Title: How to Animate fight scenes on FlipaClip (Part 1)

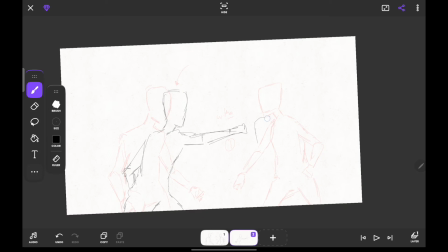471s
And this guy is going to be dodging it. so another thing you need to understand is when you're going with your fighting you need to understand the dynamics of the battle um is someone far superior to the other or are they evenly matched or something like that so do they have powers or
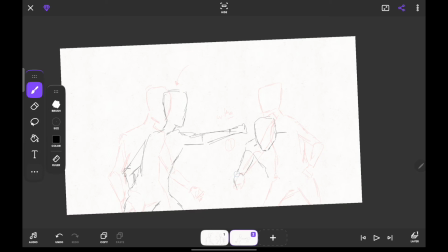490s
are they just throwing punches and in this scene i have them i want to make them evenly matched so this means that they'll be able to counter each other's moves as much as possible which means most of them won't be landing punches on the
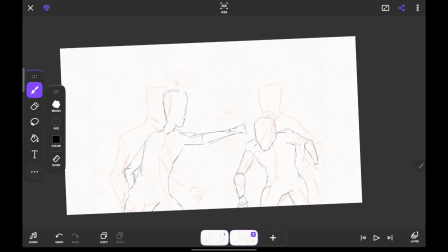507s
other to be filled with counters dodges and things like that than actual punch landing so when you are drawing this you need to make sure that the other person is anticipating
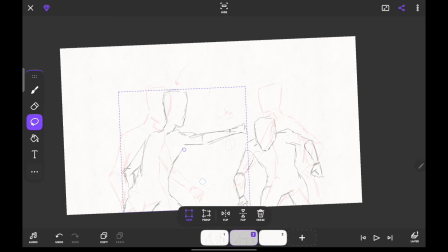523s
the move of the order so when you are animating fight scenes you have to look at how each of their actions reflect on each other so now you can see this character is currently bending down
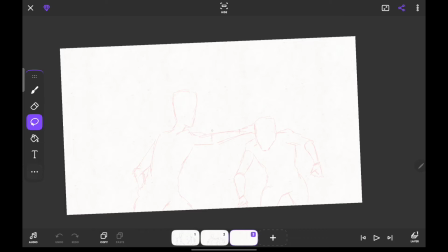538s
so to dodge it waves that punch and
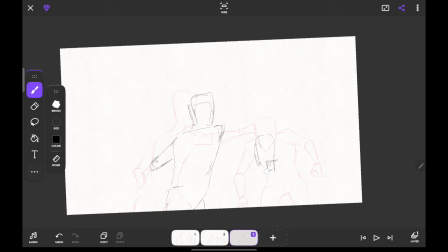555s
now he's preparing for a counter so this is the other punch that you throw after dodging the first punch
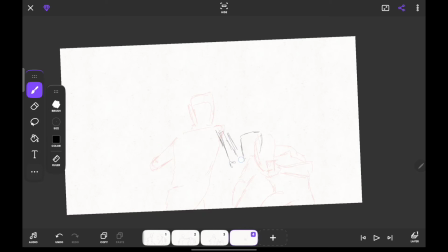572s
so you use your onion skin to show them attacking the previous frame of your opponent that way it shows that they are actually trying to attack each other because if you don't make it look that way it's going to look like as if they're just actually attacking the here and they're not really
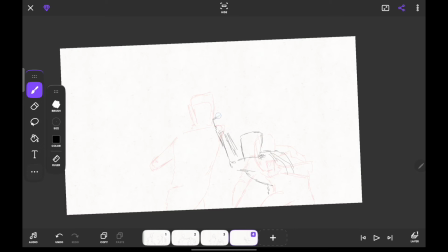591s
going out for each other so this is just to show that um this was the position of the other guy's head when he was trying to land his counter attack but he's no longer there but the onion skin will assist you with that information
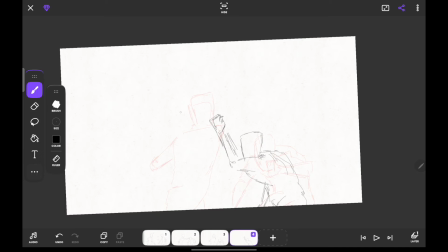610s
now we see that this guy's head is no longer in this position because he dodged so you have to look for a way think of a creative way to make the character actually dodge it realistically
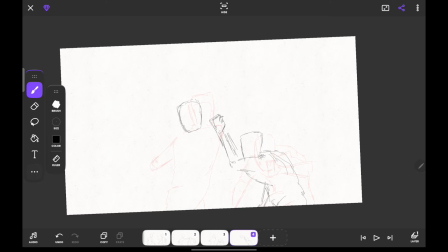624s
without breaking physics or breaking you can break physics occasionally when you are doing your animation but you have to keep it in a realistic tone except maybe you are animating something that is meant to be extremely
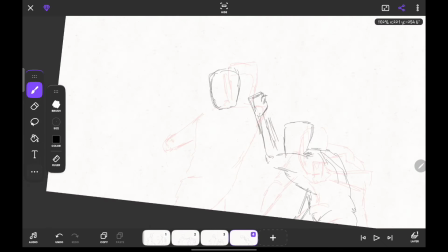636s
cartoony but if you are going for something more realistic then he has to dodge it in a realistic manner so his hand is still swung far back and he moved to the back a little bit i thought i'll be able to talk about that while i'm
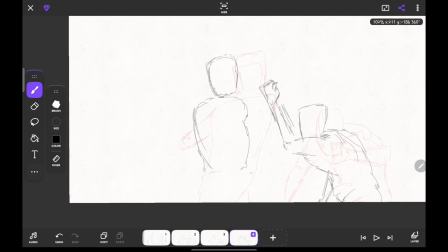656s
animating the fighting but it seems as if i have a lot of explanation to do so he'll still keep his other arm steady he's holding a punch in the other hand probably to
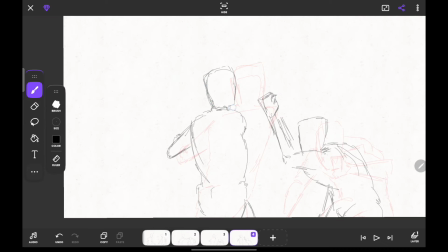671s
land his own following attack after he's landing his own counter attack
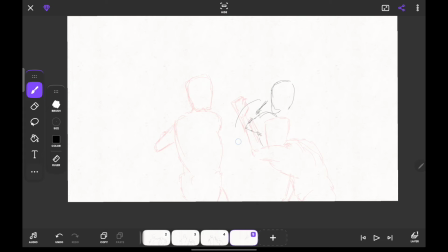680s
so when you are thinking of fighting you have to think it acts because the human body moves in acts so it swings from here to this point and then this point this fist moves from here to this point well
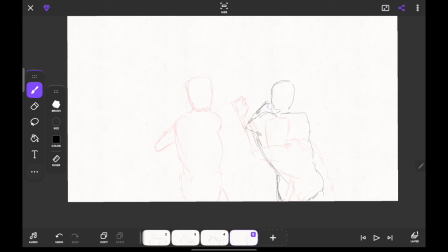this guy gets ready to land his own punch but first he has to adjust his right arm to clear the way for his left arm.
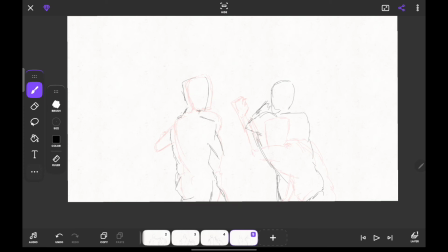720s
He has to steady his stance so he shoots that punch. Okay.
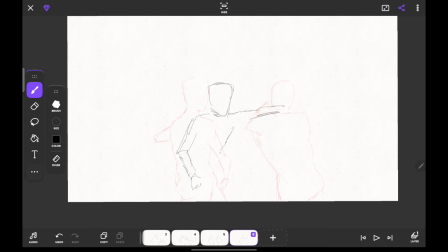He adjusts his legs while he shoots that punch.
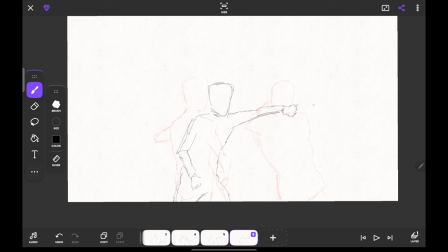750s
Now understand that they are evenly matched so it means this guy is also going to dodge the punch by bending down to the other side or moving to the other side because it's more realistic that he dodges forward than backwards since he was twisting so
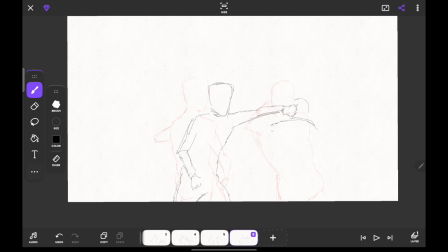770s
you have something like this so he doesn't actually hit him on the head now
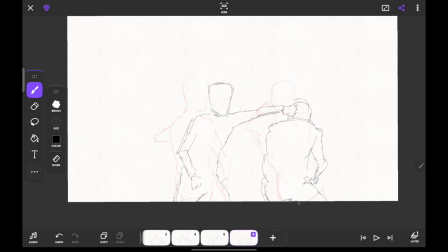784s
the fun thing about animation and animated fighting is that sometimes you don't even need to play out the entire fighting in your head when you're animating it it just comes to you right now this guy is in a perfect position to land a kick with his right leg
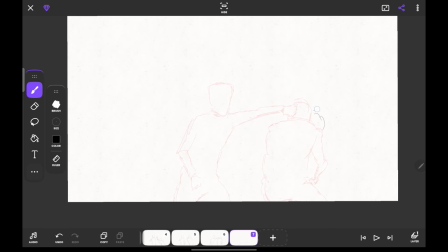804s
so the next animation will be him trying to land a kick don't really worry yourself about the the movement that much when you are in this stage of animation because you are still going to come to the in-betweens so here he twists to
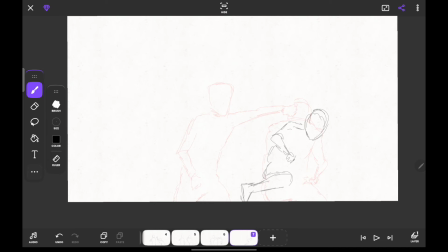827s
land a kick while the guy on the left recovers from his punch his missed punch and prepares to counter that kick so
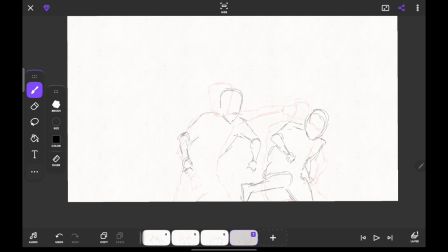now you have to think how does he counter this kick it's quite difficult for him to jump gag or jump to the right although he can
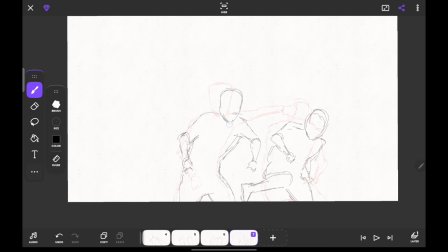859s
weave to the right or weave to the left but i think a fun way would be for them to actually interact and let him stop the kick with his two arms so
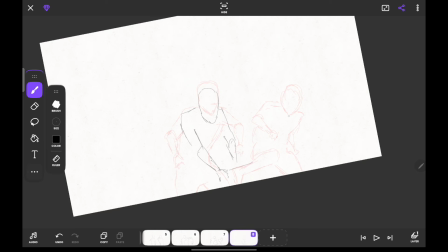872s
he blocks the kick now the positions of your um character is very important right now i'm just going to draw out the full kick we've played
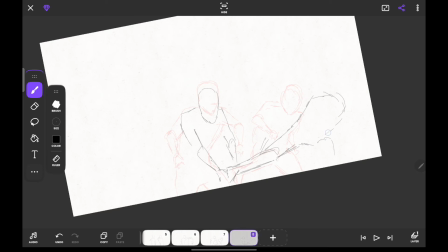889s
out and i'll adjust their position later because right now if i leave it this way it's going to see massive the guy
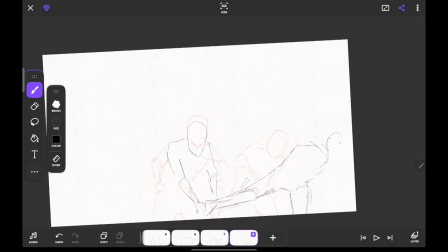897s
on the right is being pushed back after landing his kick
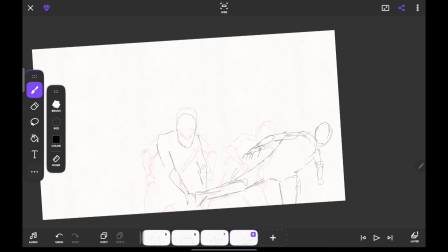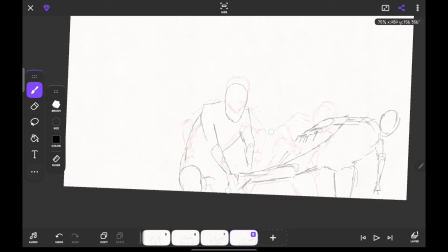907s
but in reality it's the guy that is receiving the kick that should be pushed back even though
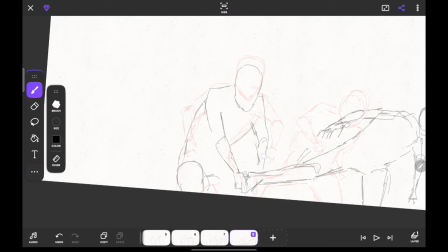911s
he's blocking the kick should be pushed back by it so you worry about the details of the fingers and the arms
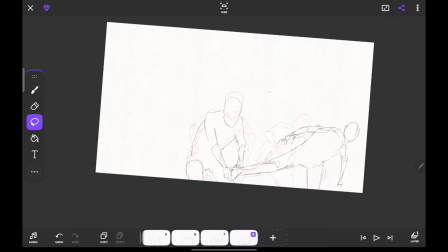921s
later when you're doing your your sketch because this is still the rough
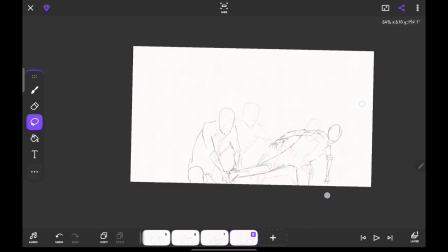928s
so this should push him back you can play his back just to see what it looks like
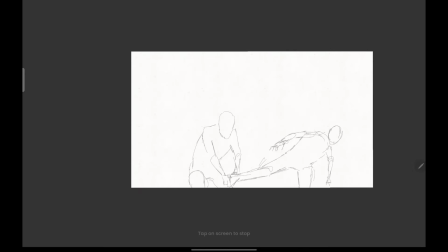936s
yeah it looks like a nice fight scene so
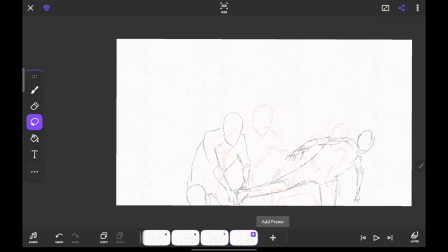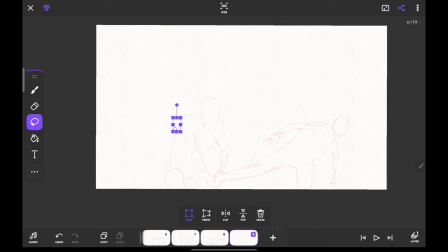947s
yeah you can have him put his leg down after the block but still push the back slightly shifting
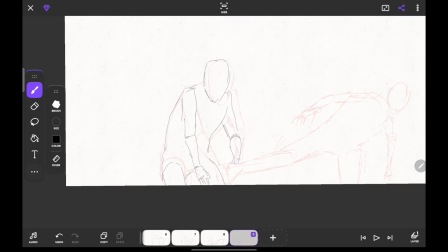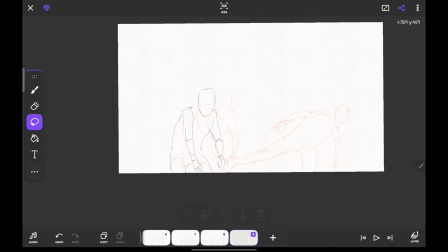963s
a little bit to the back and